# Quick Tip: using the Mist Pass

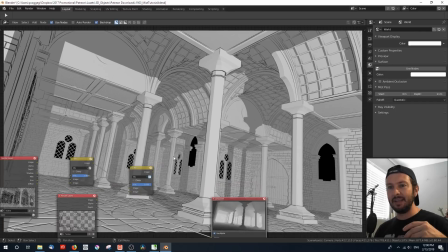And for these purposes, it's definitely much more conducive to video.
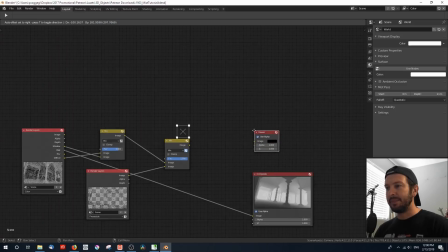So I'm going to go ahead and Shift A, Output Viewer. And I'm going to attach my final output to this viewer node.
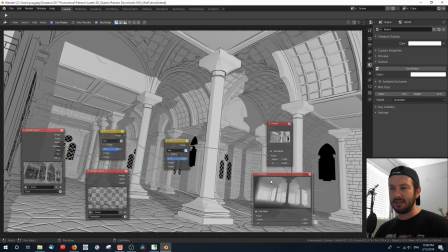Now, if I open that up, you can see that looks very much like the composite window, which I'll just shut down. I'll get rid of altogether, and I'll substitute it with my viewer right now, but we will need that in the end.
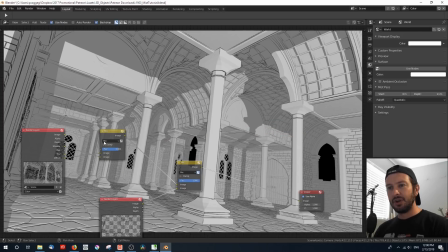So what do we have here? Well, we've got our render layer color, where I've mixed the shadow and diffuse color very simply over a mix node.
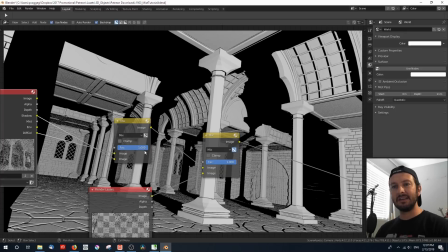And now if I was to increase that factor, the shadow is 100%, as you can see here.
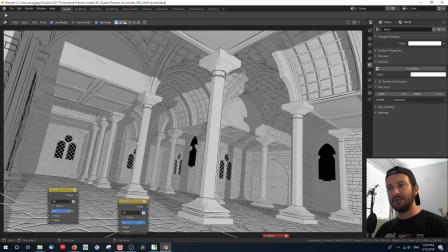And if I was to decrease it ever so slightly, the shadows are blended. And then they, in turn, are mixed in with our freestyle render pass to give our lovely line work that you can sort of see here, okay?
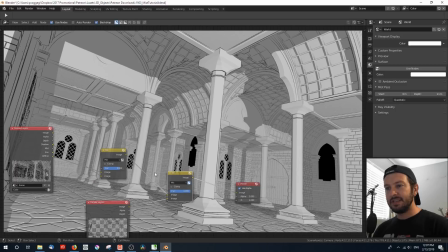So what I'm gonna do, the first way I'm gonna use this mist pass is to actually fade out those shadows as we go into the scene.
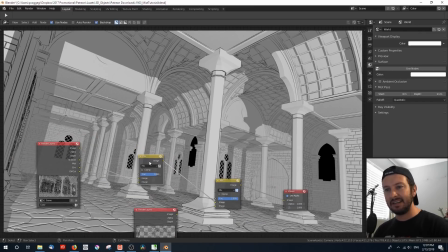So I'm gonna use the mist pass as a factor to mix together the shadow and color information.
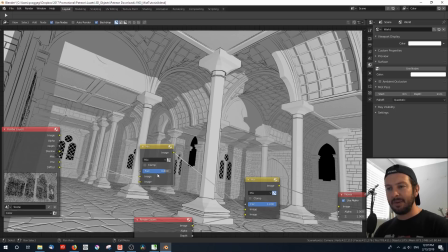Now, I'm gonna take you step by step to show you how this actually works.
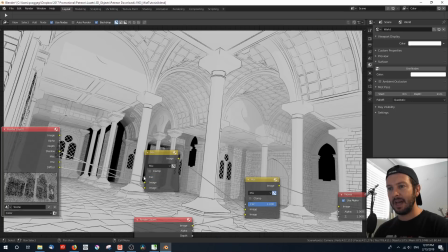First off, let's connect that mist pass to the factor, okay? And all of a sudden you can see that it does the reverse of what we want.
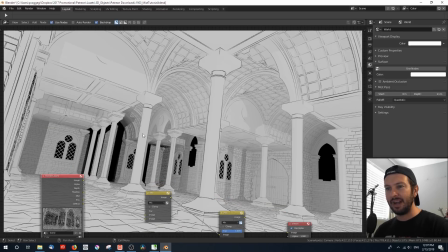We've got very light shadows in the foreground, very dark shadows in the background.
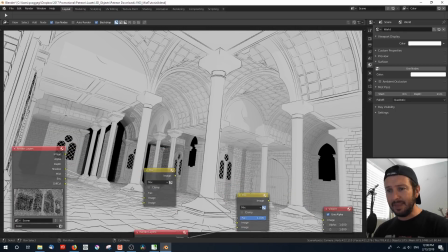But we can change this in using two simple methods.
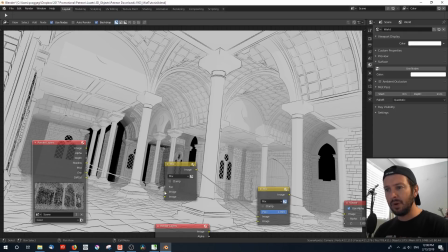The first is we wanna mix the diffuse color over the shadow.
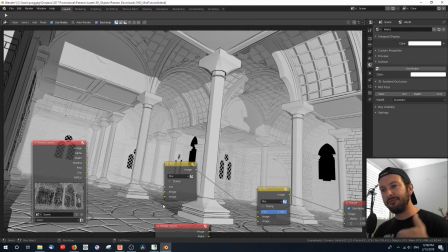And so we reverse that. And by reversing
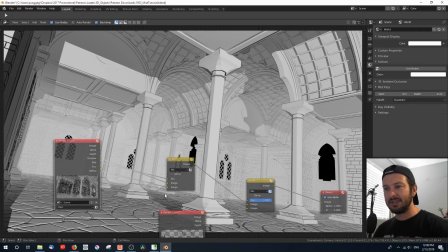what goes in first in the top image slot and the bottom image slot, we can actually reverse that information altogether.
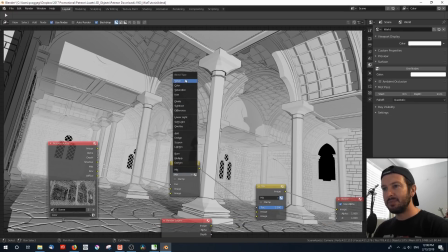Mix is working just fine.
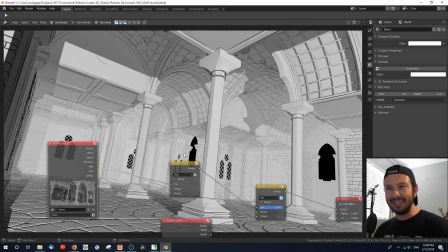You can also use value, and add gives us a slightly subtle effect where you can still see some of those shadows.
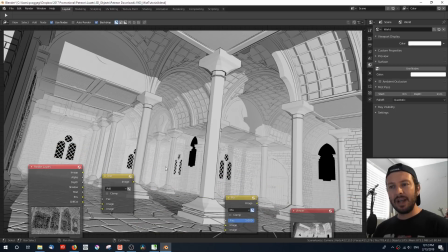Okay, so that's one way of using the mist pass. So another way I like to use the mist pass is to use it as a gradient to
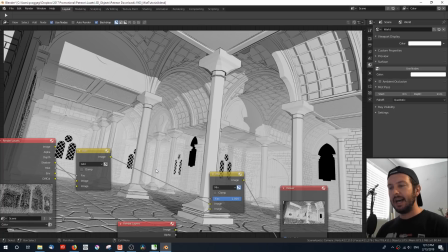color fill very quickly a scene that just sort of needs a bit of a color mood.
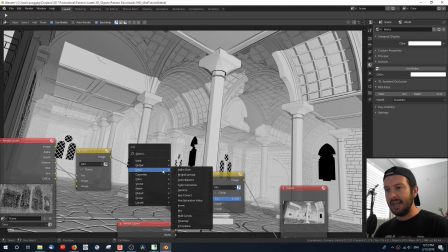So what I'm going to do is I'm going to Shift A, add another mix node here,
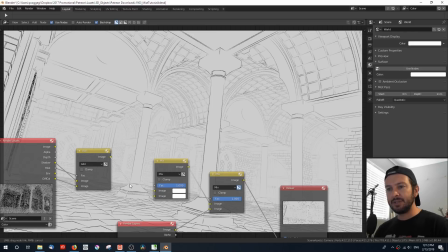and I'm going to place my
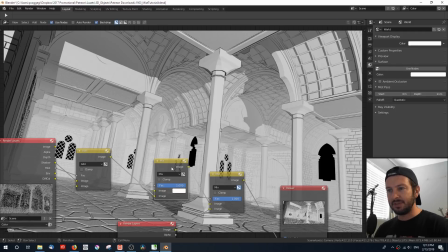combined diffuse color and shadow on the bottom slot here, but this is going to go in before I mix it in with the line work.
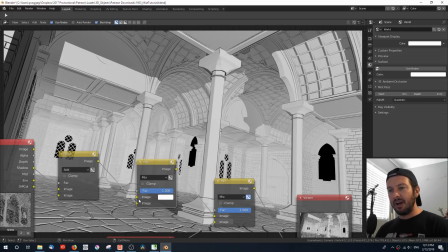Okay, and I've put it on the bottom for a very good reason.
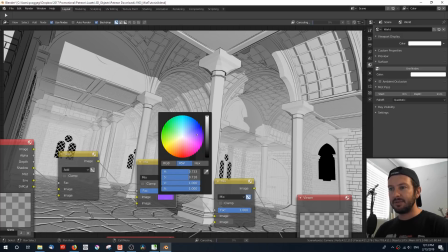Now I'm going to select a color. Let's make this sort of a nice bluish purple, something that's sort of a nighttime scene.
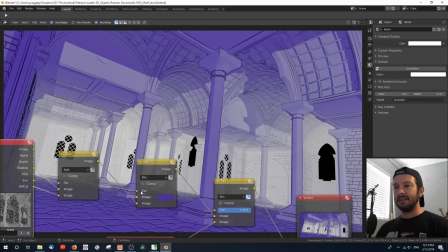And I'm going to make the mist the factor by which it mixes these two operations.
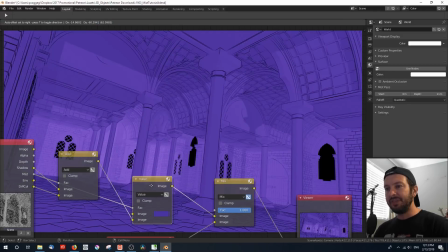And I'm going to flick this over to value, all right? And what this does is now you can see that you've got this really nice mood lighting effect where the color is strongest in the foreground and lightest in the background.
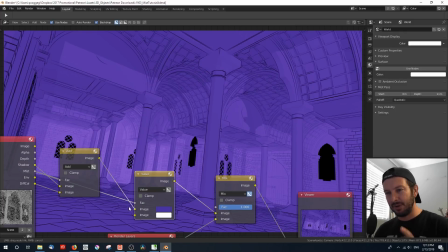Now, of course, if we were to reverse that and put this on the top, what I'm going to do is just disconnect it for a second, grab that color swatch and drop it on the bottom here.
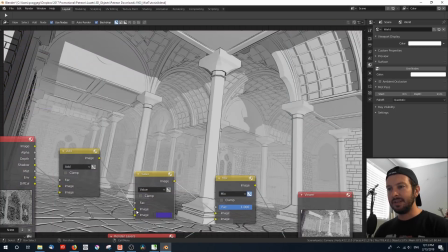And now I'm going to do this on the bottom.
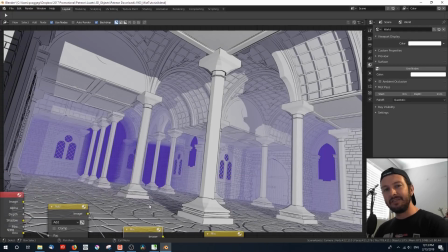And if we were to mix that, you can see that the higher values are what keys it to be a stronger color.
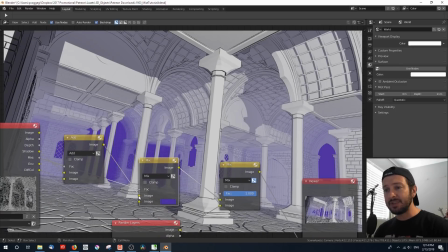And so that's why I reverse this.
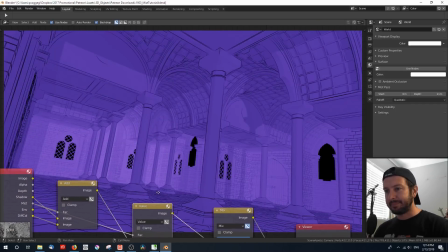Let's stick that on value again, so that I can get that sort of dark to light fade out. Now, the other thing that you have control over is how intense that color is. See, this color swatch isn't just a color that you pick, but you've also got this value slider.
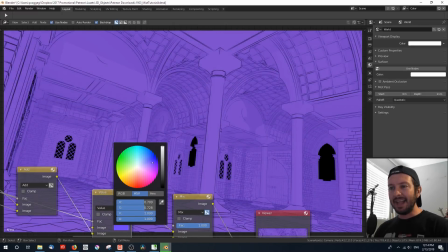And so if you increase the value, you can see that at the top, the color seems to be much flatter. It's almost as if the mist pass doesn't work at all.